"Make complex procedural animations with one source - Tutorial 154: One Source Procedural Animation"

Hey, what's up, guys? I am Joe from Workbench, and this week we're going to talk about building a procedural animation using mainly just a single source.
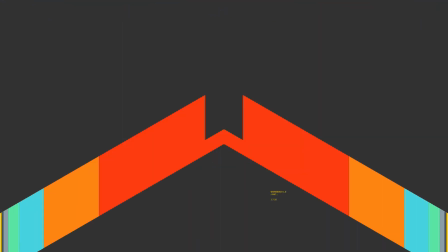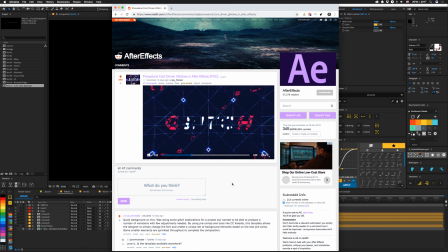(0:14)
This week's tutorial is inspired by this animation I found on Reddit. It's by a guy named Keyframed. If you want to check it out, I'll leave a link to that in the description below. They mentioned making a tutorial for it, so if I see that, I'm going to link that below as well. I'm not looking to recreate this exact animation. I was really just inspired to use text to build pretty much everything in an animation. As always, there's a project file you can download. We're going to go pretty quickly through most of the steps that I took along the way. But everything that you can see is going to be in the file download. Nearly everything is built with this source comp.
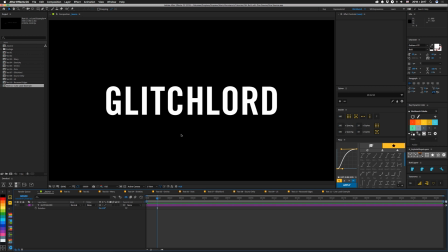(0:45)
I have the source for this text set up as a master property so it can be changed in all of the other comps. But everything is basically this. And if you notice, this is actually the second layer. Because later on, we're going to use one weird click and the results will amaze you.
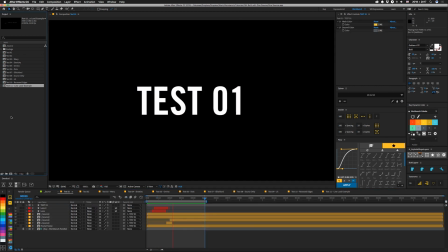(0:58)
All right, so let's check out where we started. It's more just an exploration than anything really interesting. This one uses the text itself with fractal noise to make a map that we can use for other effects.
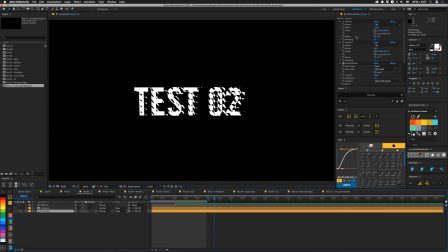(1:09)
And we carry on with that idea into test number two, where we have Hextile making some different hexagon patterns and then more fractal noise. The animation for that led into this kind of weird jiggle thing. I ended up breaking that up into its own thing into test number three.
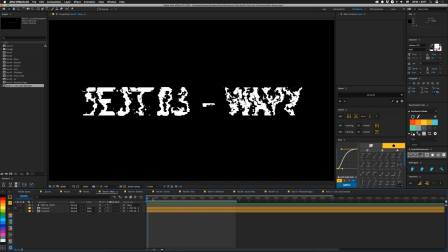(1:25)
This is a fractal noise that is scaling up and we're using it for displacement in the other layer. And you know me, once I put displacement on something, I just keep displacing things.
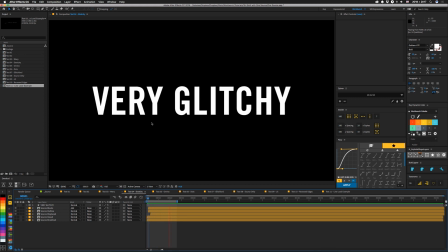(1:34)
So that led to this, which is more of that hexatile stuff in there in the background, some noise, and more displacement.
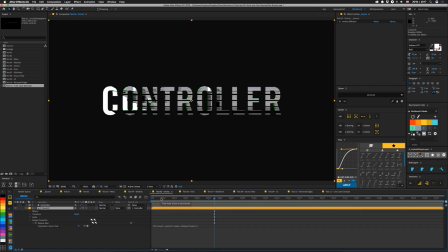(1:42)
Then I started messing around with some amino effects, and this one, amino diffusion, is interesting.
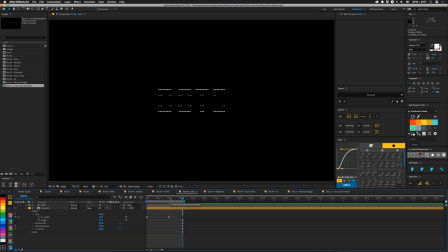(1:47)
But I didn't really mess around with that too much because I started to use grid, and I noticed I could get some interesting stuff if I used stencil alpha with my grid. Like this text is dots, and the grid size is scaling in. and combining most of those steps we get this which takes a long time to render so we'll
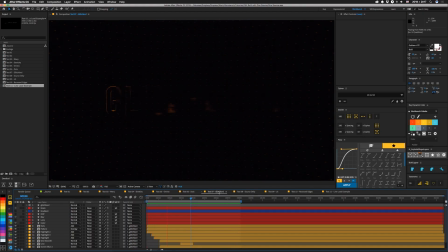(2:02)
be back sort thortly so this is almost completely built with just the source comp but there are some other effects on top of it
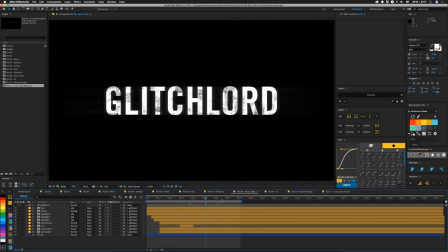(2:09)
most of those are related to color and different blurs so let's take a look at this version which doesn't have any of that stuff other than the background and our controller layer everything else is that source comp if i turn this off you'll see so let's first take a look at this controller
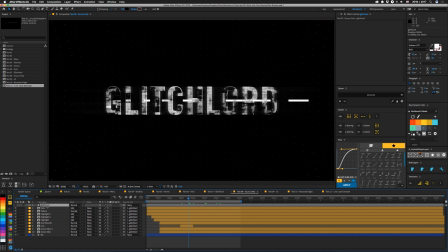(2:21)
layer and there's nothing on it and that's because in this version we're just using the name itself of this layer to define what the name here will be so if i change it to like workbench it'll be workbench the main layer is this one called grid growth so i'm going to solo that
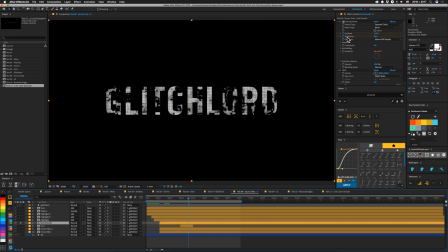(2:39)
one you can see we're starting off with a fractal noise it's animated from more contrast and less brightness to less contrast and more brightness so that this shows up more as we move along then on top of that i have a grid effect and it's set to stencil alpha let me open this
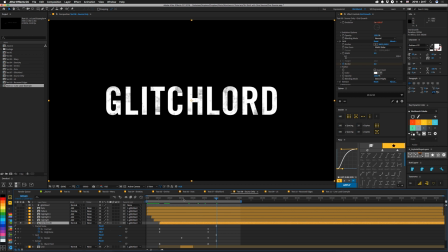(2:53)
up so we can actually see the keys the border on this thing goes from a smaller size to a larger size so it fills in in this case it fills in completely but if you want to be a little bit different you can actually drop this down so where it's less than the width go like 4.8 and you'll still have those dots in there i'm going to undo that though because i wanted it filled then i'm
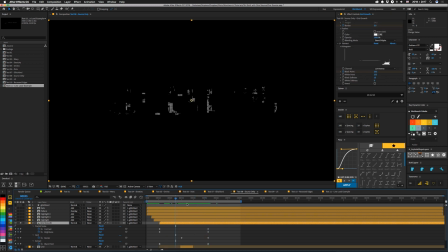(3:12)
using extract to take away the dark areas at the beginning it's kind of like a cc image wipe in this case but it flows a little bit better
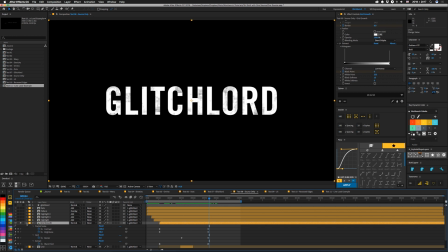(3:20)
and at the end it all just fills in completely that's it for that layer these layers that are called screen blur basically do the same thing see the fractal noise grid effect extract but then i have a box blur and on this version i have a bunch of different noise so that this
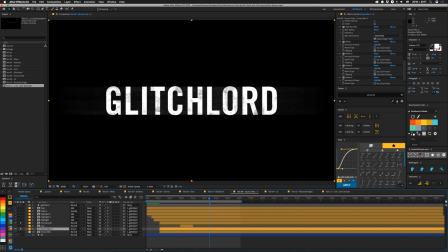(3:37)
is kind of grainier i could have just made a noise layer above it and used it for like a luma mat but my goal was just to use the text layers the second screen blur is basically the same thing it just doesn't have that noise and the blur radius is wider. On both of them they're just set to blur horizontally. So it kind of gives you the screen glow.
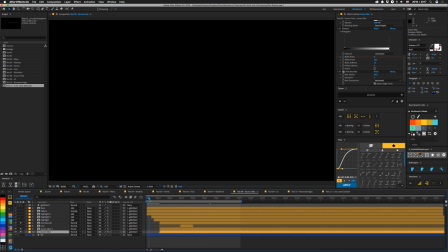(3:56)
The main animation at the beginning is done with these highlight layers.